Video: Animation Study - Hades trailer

So I'm using one action and creating an anticipation or a lead up into the next action. So hit and then punch. So that motion is the anticipation for the next one. It links them together. They're still separate motions, and this is where it's like I was saying, it's gray because it is separate motions, but you're linking them together subtly in order to create a more dynamic animation. And you can keep doing this. You can keep linking things together. So, for example, you elbow someone and then you punch, and that punch might pull you around so that maybe that next arm comes up and is the anticipation for an uppercut into something. So it's punch and then that comes into there. But it is a separate action just linked together.
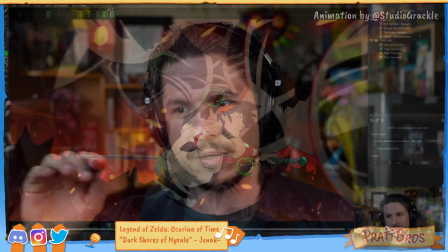I hope that makes sense. Now, with that in mind, watch this fight scene, this specific moment right here.
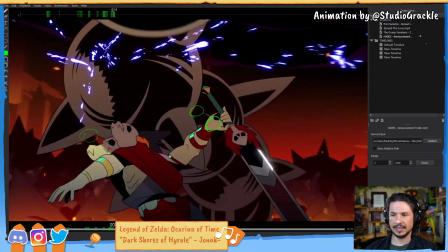So he hits, spins, and then throws his arm up.
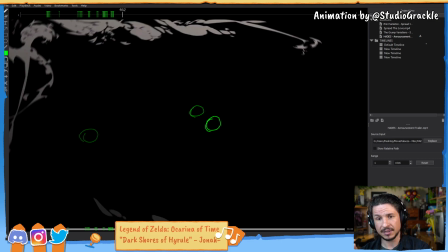They are using that concept to their advantage here,
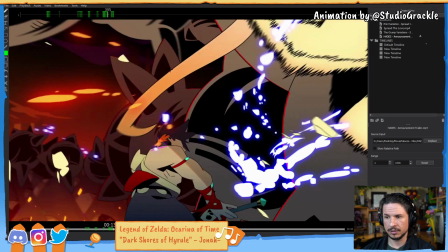where as he comes through, we'll say this is the start here.
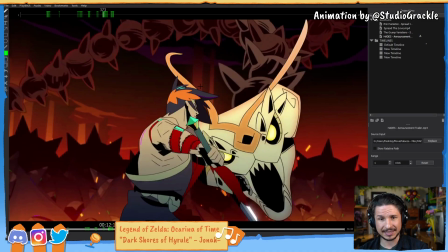So technically it starts before this, but we'll use this as the starting point. So he comes in to hit this creature.
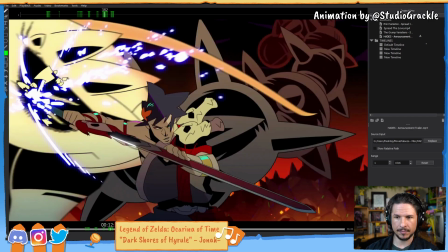Wham, hits it.
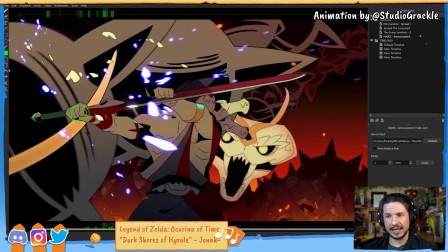Now this hit, we still get that shake, but it becomes the anticipation for this stab.
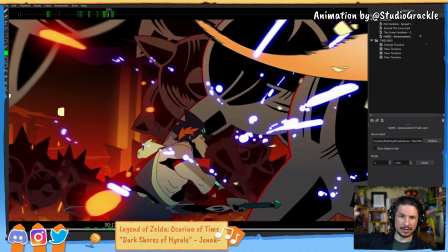He stabs, his arms swing across.
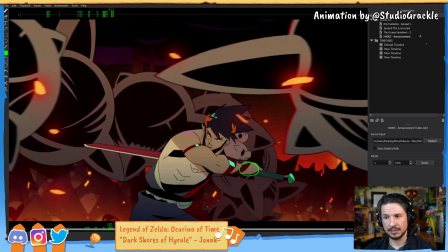That becomes the anticipation right here for the next swing.
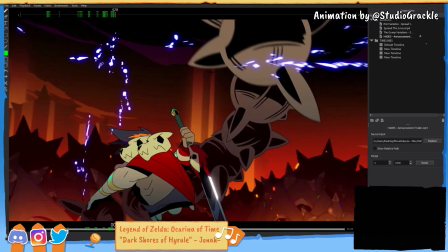He swings across, down. That becomes a little bit of an anticipation, a little bit, of this turn,
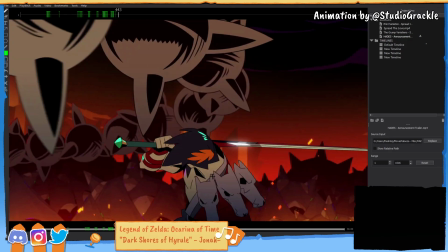and that turn turns into the anticipation for this motion upwards.
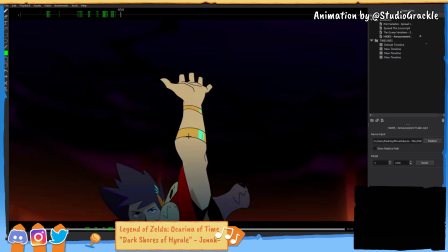And my camera just died. So they are linking them together to create this connectivity, this feeling of
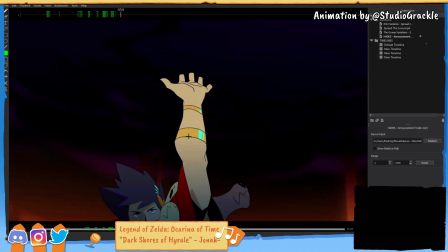the character adapting to his scenario versus constantly resetting and reanalyzing. And I'll just leave my camera off for now, just because I don't want it to burn out. They have it so that it leads through the shot.
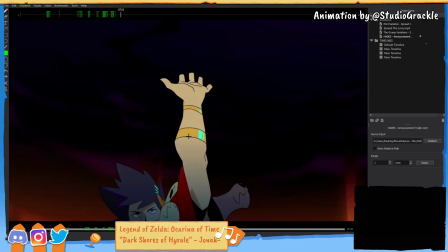If you ever watch like a Jackie Chan fight, he is the master of cinematography, fight choreography, I should say. He uses that concept beautifully in live action. I would highly recommend studying that if you're interested in doing fight choreography in your own animations,
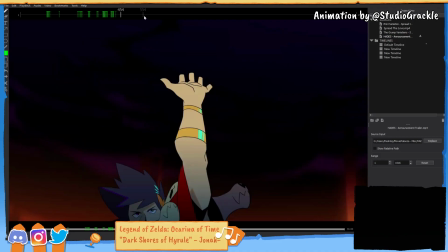because all of these lead through each other and create this really dynamic flow of a fight that doesn't feel like it's just punch, reset, punch, reset.
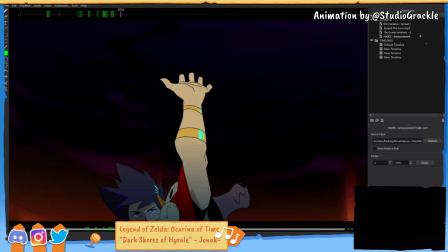If ever you look at especially old westerns, like western style films, or just action movies in general, old action movies, let's see if I can get my camera to work, they had that quite a bit, where they would have two characters facing off. It's the big climax of the film. They're about to fight, and it's punch, aha, punch, hit, and it's just one hit, and then they take a hit, and then hit, and then they take a hit, or they do two hits, punch, aha, and they keep resetting themselves after every hit. It's very boring. It's not interesting.